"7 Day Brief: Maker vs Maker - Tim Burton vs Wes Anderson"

So yeah, I would say that I chose Tim Beren because I love his motivation, his artwork, his... His story behind why he does animation as well, he puts all of his emotion and his own trauma into his animation. I would say that his inspiration came from German Expressionism.
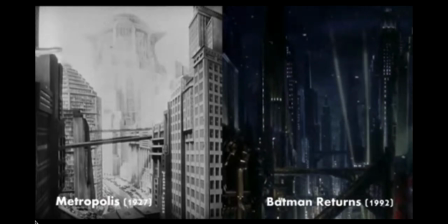(0:23)
It started off as a modern art movement back in the 1920s, inspired lots of art throughout Europe.
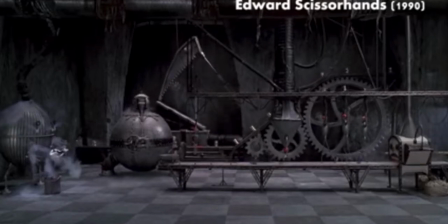(0:29)
German expression of the cinema came at more of a cinematic medium and it
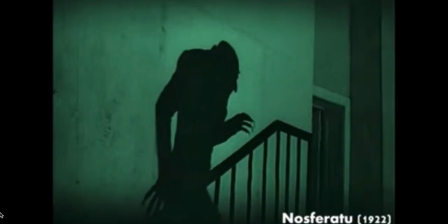(0:34)
created lots of psychological tension and if you look at those films,
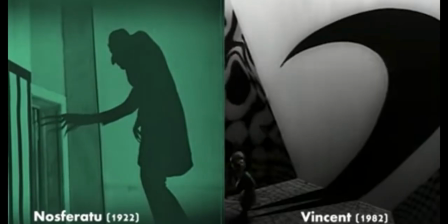(0:40)
he uses that in Vincent, Beetlejuice, Frankenstein music. Yeah, they like to rely on silhouettes and shadows to create a lot of this tension. Yeah, I just think it really creates an atmospheric film.
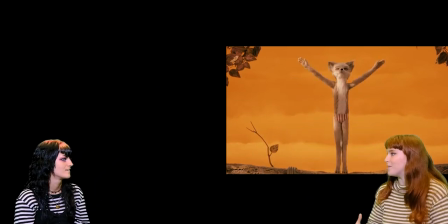(0:54)
Similarly, like Wes Anderson, he wants to create a world that you go into, like I think he does that in a very different way to Tim Burton.
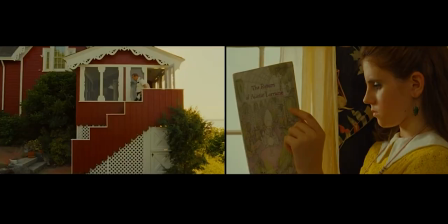(1:02)
He's like, Tim Burton goes down the dark and grungy way and then if we look at Wes Anderson he goes the child whimsy of it and I think he does that
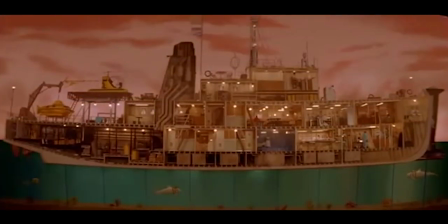(1:09)
really well and he's able to kind of use his style to make something that's visually pleasing in a sort of more of
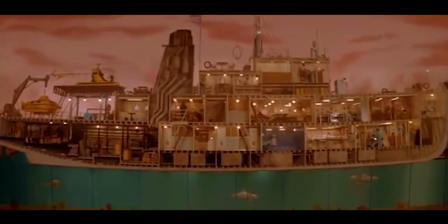(1:17)
a soft pastel,
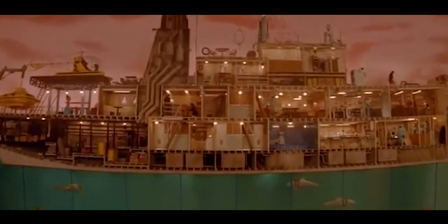(1:19)
very happy and enjoyable life and they're very different you look at tim burton and he's dark and gradually you see that and you look at
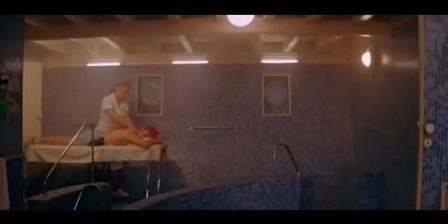(1:27)
wes anderson and he's using his car like colors and he's really creating a
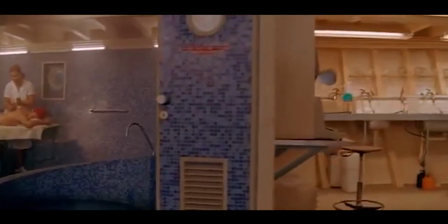(1:32)
theatrical masterpiece that's just beautiful the fact that he puts so much
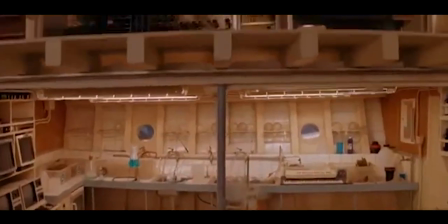(1:37)
effort into his maison scene and his design it's effective of what it does it draws you in it's so deep and there's
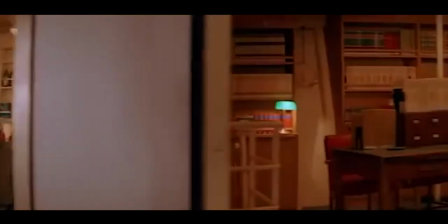(1:45)
so much to it that you just get absorbed into the movie even if you don't get it you know and this is not talking about his writing and his like actual
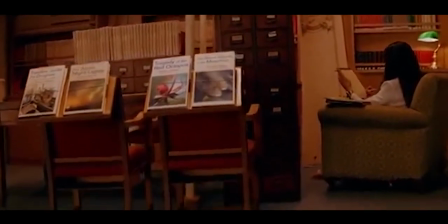(1:53)
storytelling this is just his meson scene and his development through that and
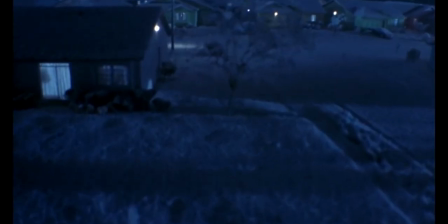(1:58)
it's just you can't fault him in that with his
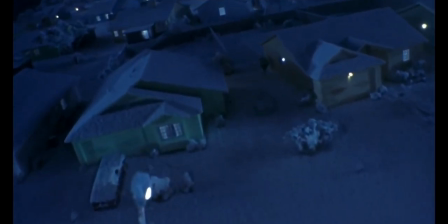(2:04)
films he the type of camera work I love that he always uses the fact that is POV shots
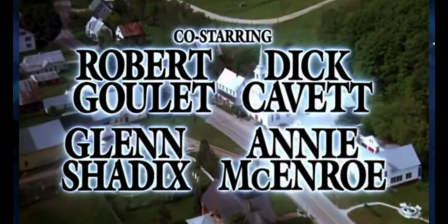(2:10)
in the beginning of really every single film he uses like a shot
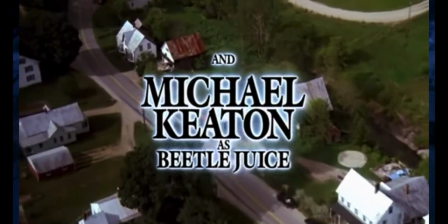(2:15)
where you are going in to the set you are going
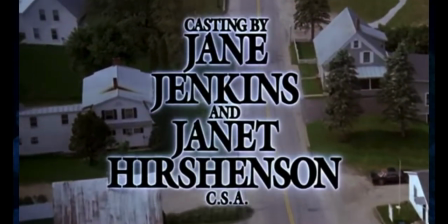(2:20)
into where they are where the film is set um for example with nightmare
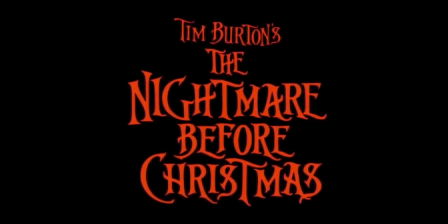(2:25)
before christmas you are going you you start off going through the forest
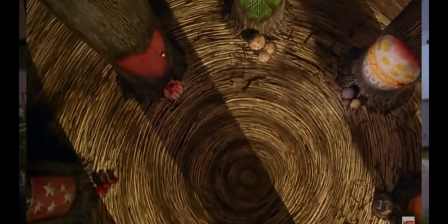(2:30)
and you go into this circle of trees and you go down the halloween tree and then
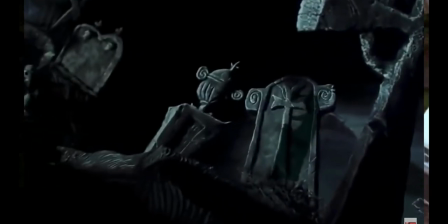(2:35)
you come out and you go through this town and you go through the main gates of the halloween town um and it's just a great way of bringing you into the film.
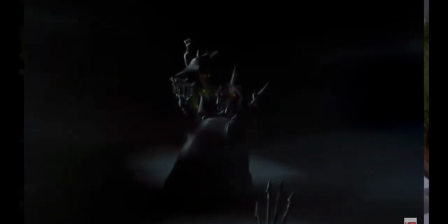(2:44)
It's a great way to start it and to put you on the level of the character. Wes Angler does a similar thing, but with either stop motion or with like putting you into like the story, like you get a book out and the book will kind of...
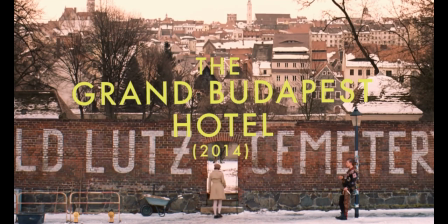(3:00)
And he uses this sort of like tag team storytelling.
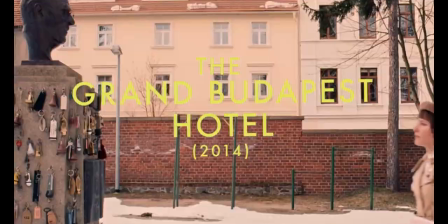(3:04)
So a great example is Grand Prix de First Hotel at the beginning of that so there's like one two three four four
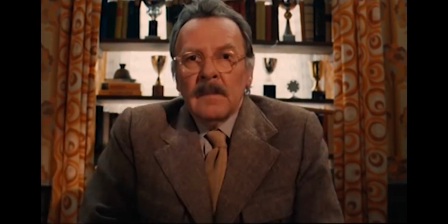(3:11)
different like so it's like a recount a recount a recount so when you get to zero who is the person that's telling the story